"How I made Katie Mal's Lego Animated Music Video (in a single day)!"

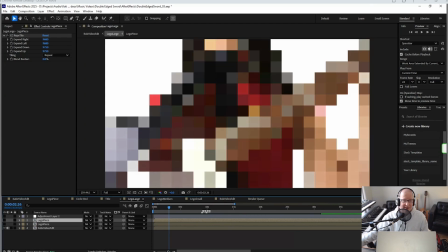Now, with Katie's footage, what I did is I brought it in to this composition,
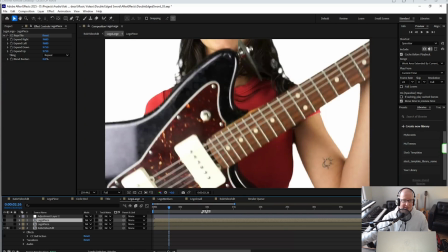and I added an effect called CC ball action, which comes with After Effects, but this basically allowed me to pixelate the footage.
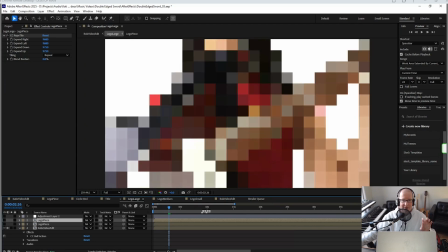So you can see what that's done there. It's just basically gone in here and made sort of squares based off of the color image that's there underneath. So you can manipulate all of that. Like I can choose the grid spacing, the ball size.
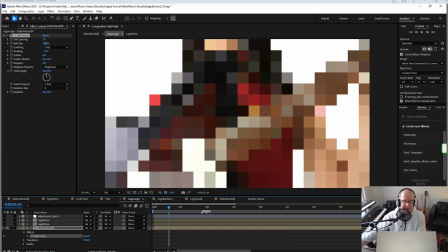The bigger the ball, it just becomes a bit of a square. But if I made this ball size like 20, you can see that it's circles. But the moment that I start moving into bigger circles, it becomes a square.
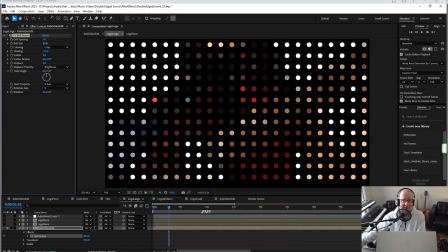So there we go, right in there. That's how we got this looking pixelated, by using this effect called ball action.
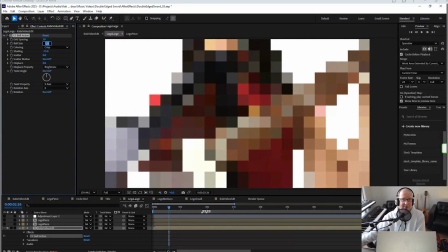Right in here.
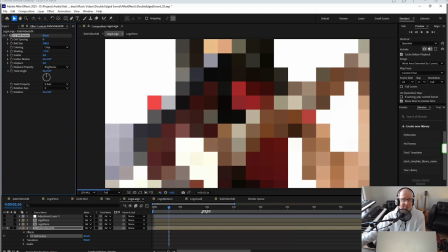And of course, if I change the grid spacing, it becomes very, very different right here, but you can make it, see, look, there's very, very little here.
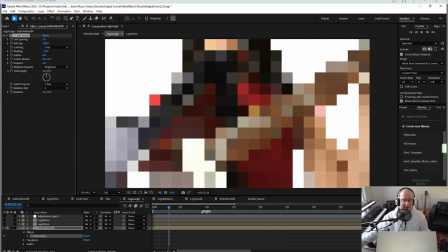There's what we did. And I matched that with the size of the Lego piece.
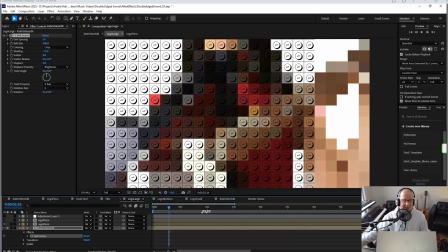So here comes the first Lego piece going over top, and then the second Lego piece going over top. And now we add an adjustment layer. And on that adjustment layer, I changed the brightness and contrast.
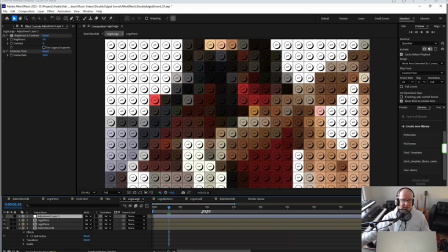So I brought the brightness up a little bit. Let me turn that on. And then I also used this thing called posterized time.
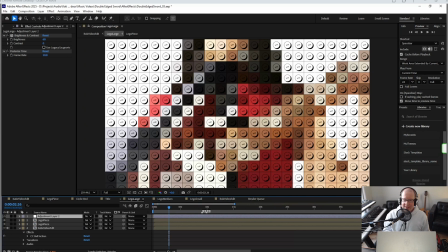Now, I was filming at 60 frames a second, and I wanted this video to look like it was made with stop motion animation. So a lot of stop motion animation videos, they are at a slower frame rate.
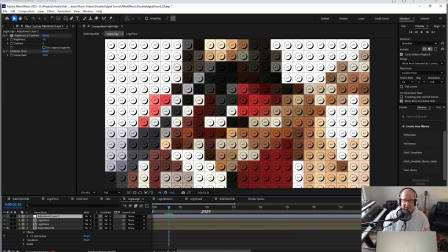So I thought 10 frames a second sounds really good. Film is at 24 frames a second. Television in North America is 30 frames a second. Elsewhere throughout Europe, different places, I believe it's at 25 frames a second. Maybe that's just England, I'm not sure, but different frame rates for different locations.
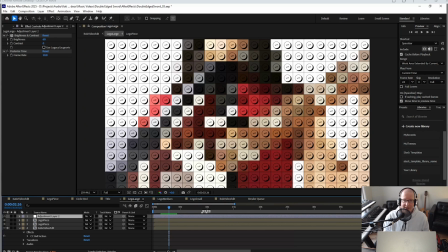But for stop motion animation, I wanted to change this footage to 10 frames a second instead of having it at the 60 frames a second from where it was filmed.
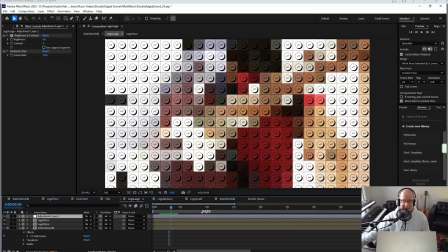So that way, if we play it back, it has this 10 frames a second stop motion animation feel.
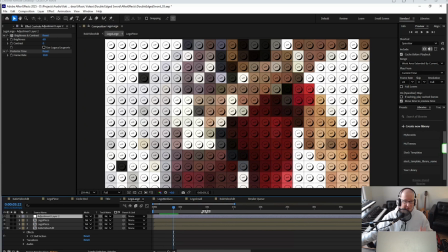So I did this for 3 different sizes of Lego pieces. I did this for what I call Lego large right here, and I did it for the entire video, right across from beginning to end of the entire span of the entire video.
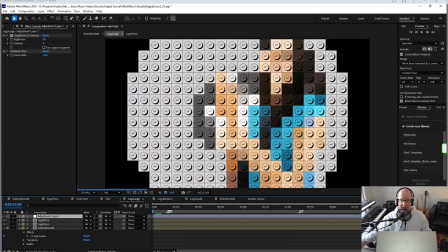So I could go to any one of these frames and we get all the different
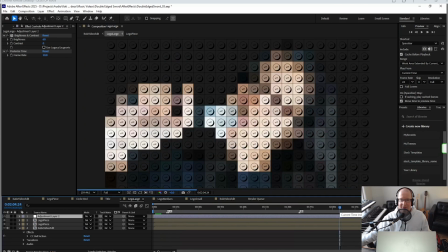bits and pieces from this video at the Lego large set.
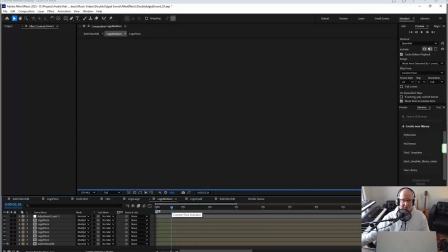I then went into Lego medium and did the same thing with smaller pieces using the exact same
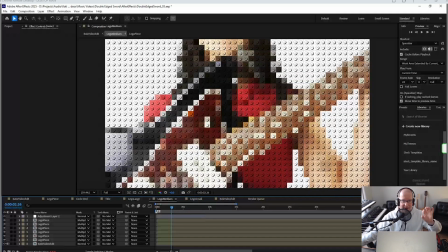method that I did of every single thing, but at this time I made the Lego pieces smaller. So this is a medium size, and then I also went into Reptile and made them smaller, went into the ball action on Katie's video edit and made that smaller.
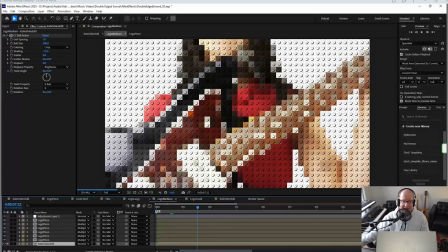So now this looks like tinier pieces. And again, I did it for the entire video.
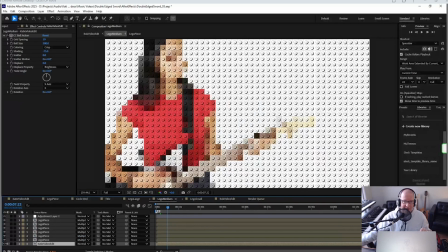So I have that for large, I have it for medium, and then you know it, I did it for really small pieces.
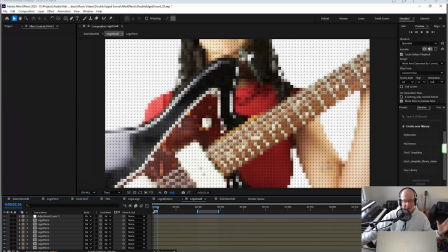So now I have it for large, medium, and small all the way across the entire video from beginning to end. Now it's a matter of me just going through here into my edit and actually
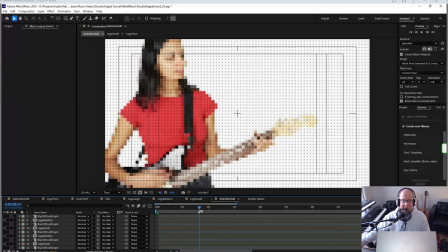choosing which out of the 3 I wanted to use at what times.
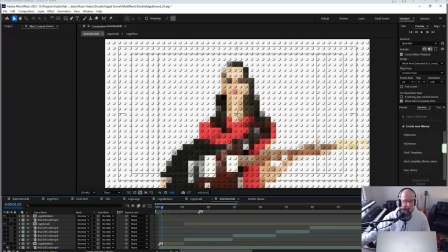So you can see right here at the beginning, I am using Lego medium right here.
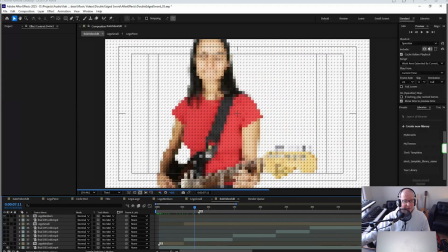And then as we move along, I have Lego small, I believe it's in here.
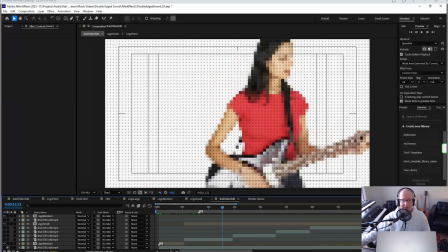Yeah, that looks like Lego small. And then it just keeps going on and on and on as we go.
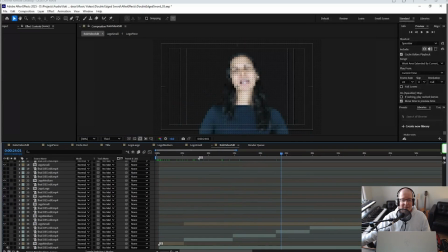Here we have Lego small again. Let's see. Yep, still going to Lego small. And then we go into Lego medium.